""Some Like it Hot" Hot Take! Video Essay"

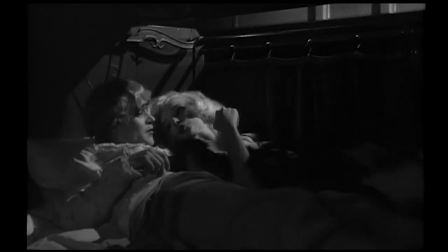[4:09]
Some Like It Hot relies on subtext to get away with what it gets away with.
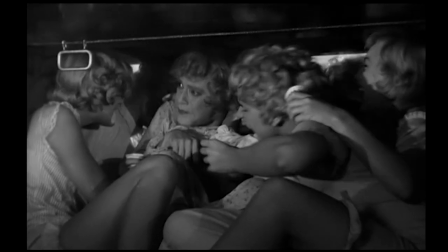[4:12]
Comedy is used as a distraction to those holding the conservative values of the 50s, an era still riddled with censorship.
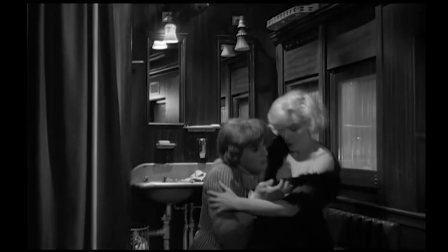[4:19]
Comic relief also makes the audience more comfortable with what they are watching. If one does not want to process the subliminal messages they are receiving through the screen,
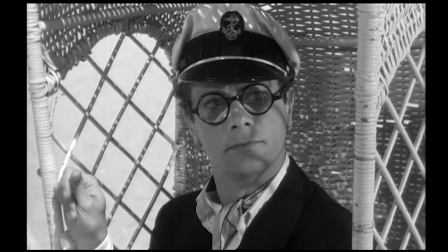[4:27]
they can easily redirect their attention to how funny it is that Tony Curtis is impersonating Cary Grant.
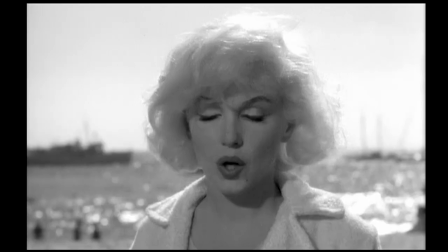[4:32] Look, if you're interested in whether I am married or not. Oh, I'm not interested at all. Well, I'm not.
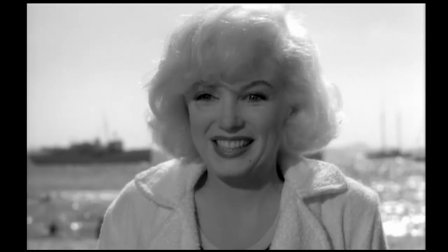[4:38] That's very interesting.
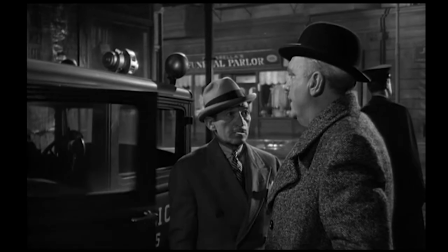[4:40]
The movie opens with dialogue that immediately indicates it's going to be a film full of codes, nothing straightforward, with the first interactions of the mobsters discussing passwords.
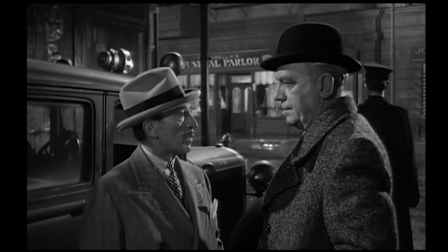[4:48] That's very refreshing. What's the password? I come to Grandma's funeral. Here's your admission card.
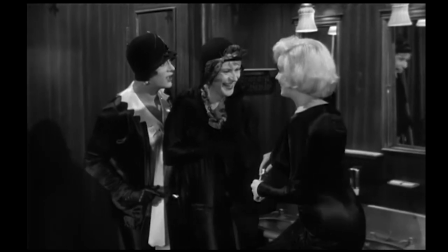[4:53]
In a brief character study, we quickly discover that none of the three-man protagonists are ever entirely themselves or entirely truthful.
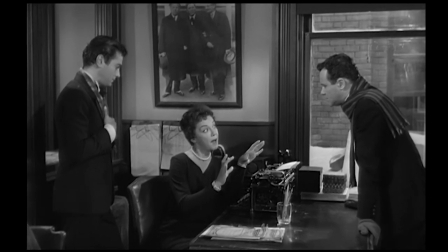[5:00]
Joe makes up excuses to Nellie about why he missed their date.
And where were you? Where were you?
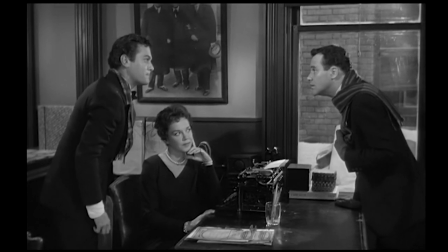[5:06] With you. Me? Don't you remember you had this bad tooth and it was all impacted and his jaw was all swollen out.
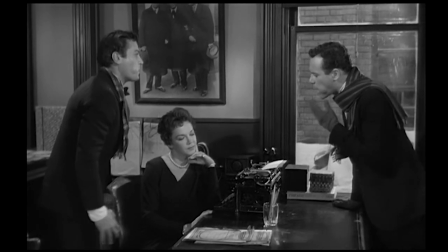[5:12] It was? Oh yeah, right, yeah.
Sugar is immediately introduced as a secret alcoholic.
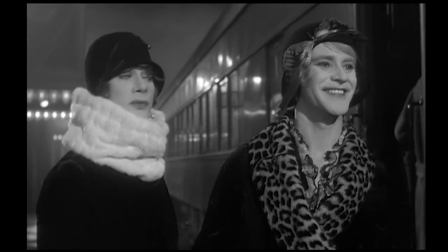[5:17]
Joe and Jerry's function in the film revolve around creating a fictitious identity with Josephine and Daphne.
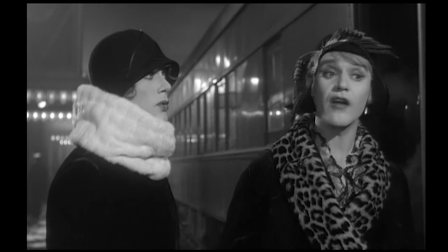[5:22]
With that, they thus create a story of their time at a music conservatory and around and we spent three years
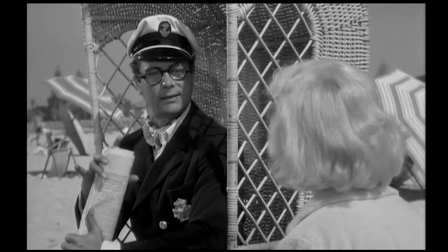[5:29]
at the Cheboygan Conservatory of Music which is later adapted into Sugar's narrative about herself to Junior As a matter of fact,
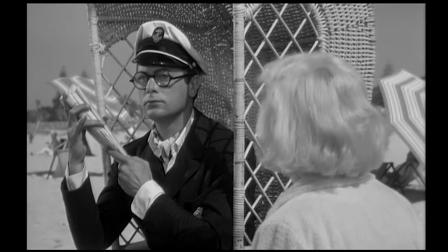[5:36]
I spent three years at the Cheboygan Conservatory of Music Joe and Jerry alone present five different people
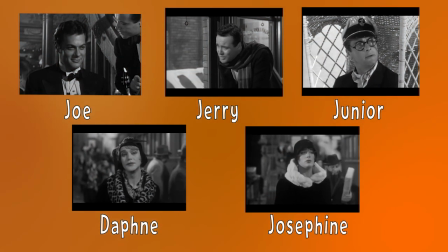[5:41]
in the story addressing very blatantly the fluidity of identity theme The fourth player of the rom-com,
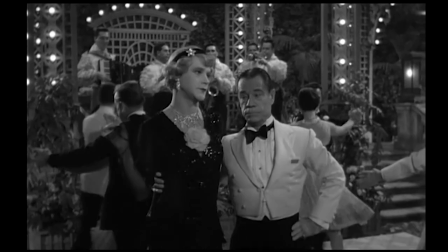[5:47]
Osgood, is quickly established as a queer-coded character more akin to the gay stereotypes of earlier cinema.
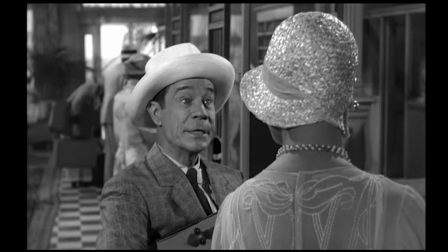[5:53]
He mentions having been previously married many times and spending a lot of money on showgirls.
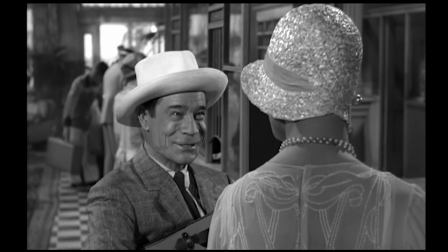[5:58]
That word alone insinuates facade.
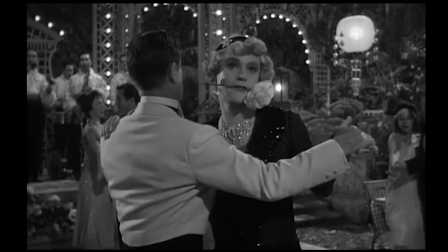[6:00]
In addition, the actor Joey Brown is easy to be associated with more effeminate features due to the height differences between him and Jack Lemmon's Daphne.
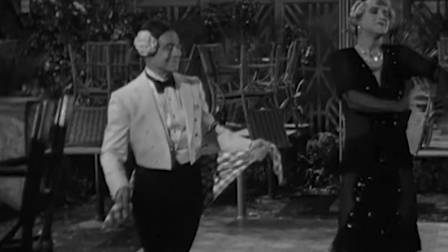[6:08]
Also, this scene, just look at him. I mean, there's no straight explanation for that.
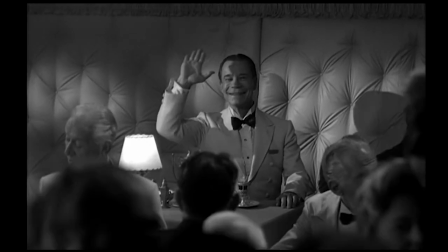[6:15]
Osgood is the only one being 100% himself throughout the film.
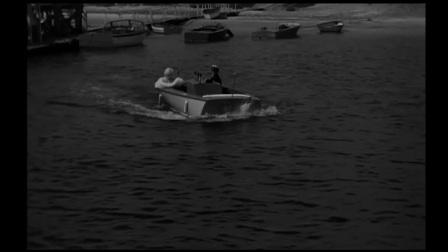[6:19]
This can be used as an argument for the subtext as to why when Joe drives the boat, it only goes backwards, as he digs himself further backwards into something he's not.
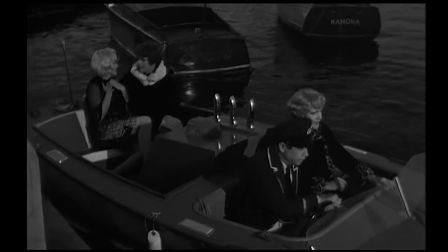[6:27] It seems to be stuck in reverse.
While Osgood has full control and goes straight forward on the boat.
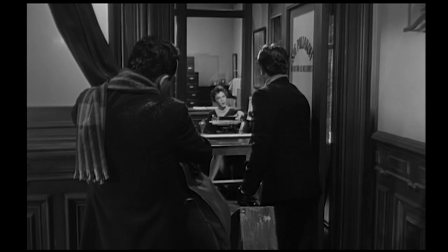[6:33]
With these characters established, we can move on to exploring specific subtexts in specific scenes.
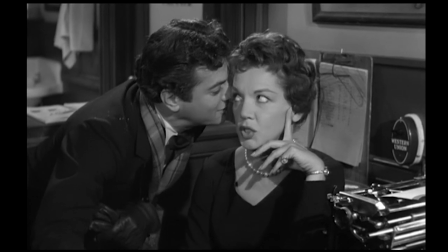[6:38]
First, take Joe and Jerry as roommates. Based on Joe's interaction with Nellie, we are to assume Joe is the more romantically inclined one.
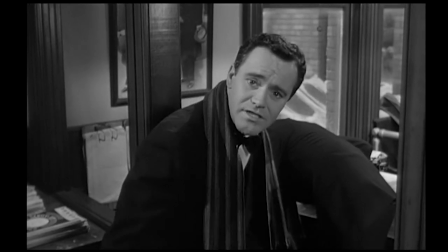[6:44]
Jerry does not like this, and through the cinematography we are able to see his reactions clearly. It happens again during Junior and Sugar's first interaction.
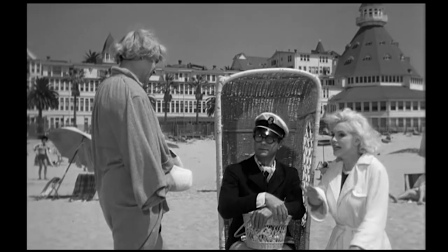[6:52]
Jerry is always left to be the one pining between the two of them, not wanting to lose this man that he's lived with for three years.
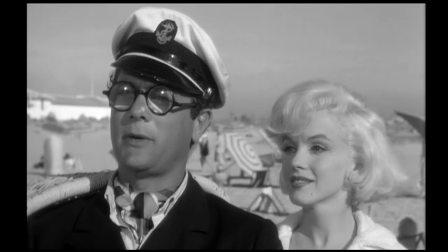[6:58] I heard a very sad story about a girl who went to Bryn Maw. She squealed on her roommate and they found us strangled with her own vizier.
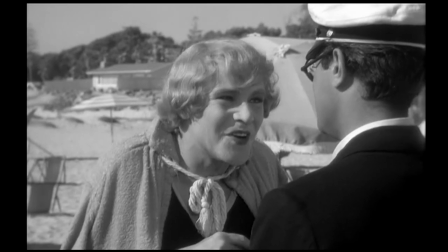[7:06] Yes, we have to be very careful whom we pick for a roommate.
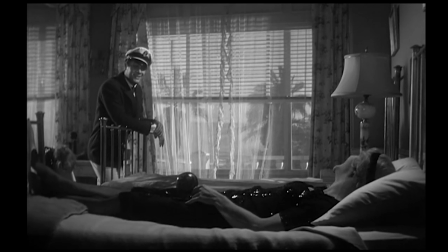[7:10]
The script is later flipped when Jerry announces his engagement to Osgood and suddenly Joe's security with his partner is threatened, and he is avidly against Jerry marrying Osgood.
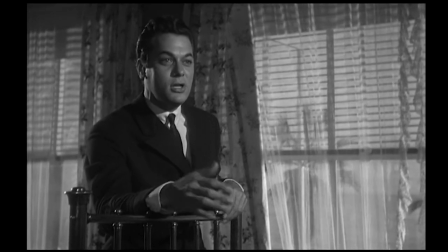[7:19] What are you talking about? You can't marry Osgood.
On the surface level, his intentions are clear.
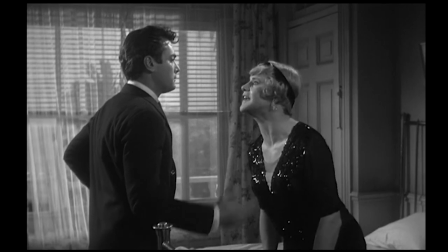[7:24] But you're not a girl, you're a guy, and why would a guy want to marry a guy?
But subtext leads us to believe that there could be more feelings fostering underneath this, creating the tension.
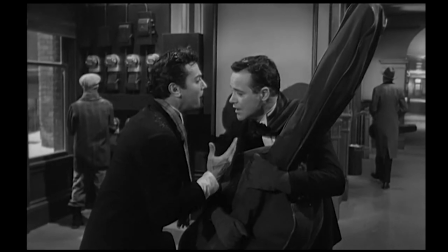[7:33]
While the pining roommates might seem like a trope that doesn't fit into this, Billy Wilder went on ten years later to make The Private Life of Sherlock Holmes, where he explicitly intended the homosexual subtext between Holmes and Watson,
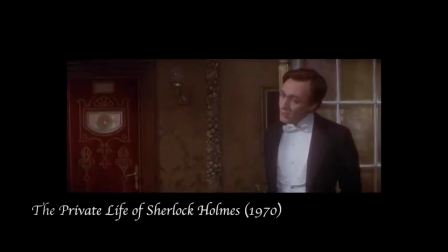[7:46]
which is just another roommate trope.
A bachelor living with another bachelor for the last five years.
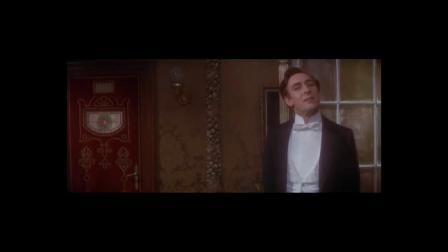[7:53] Five very happy years. I'm a terrible past.
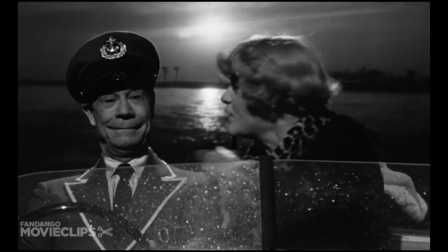[7:58] For three years now, I've been living with a saxophone player.
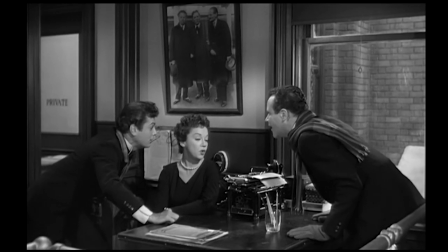[8:01]
Moving on, an interesting choice at the start of the movie is Nellie's failing to mention that the job is for an all-girls band.
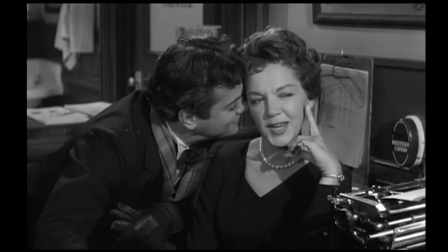[8:07]
There's something to be said in what she doesn't say.
It just so happens he is looking for a face.
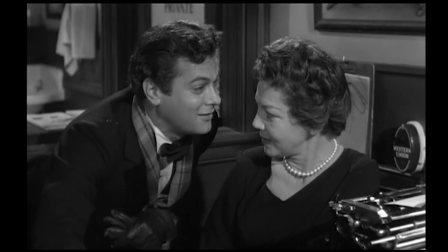[8:14] And a sex.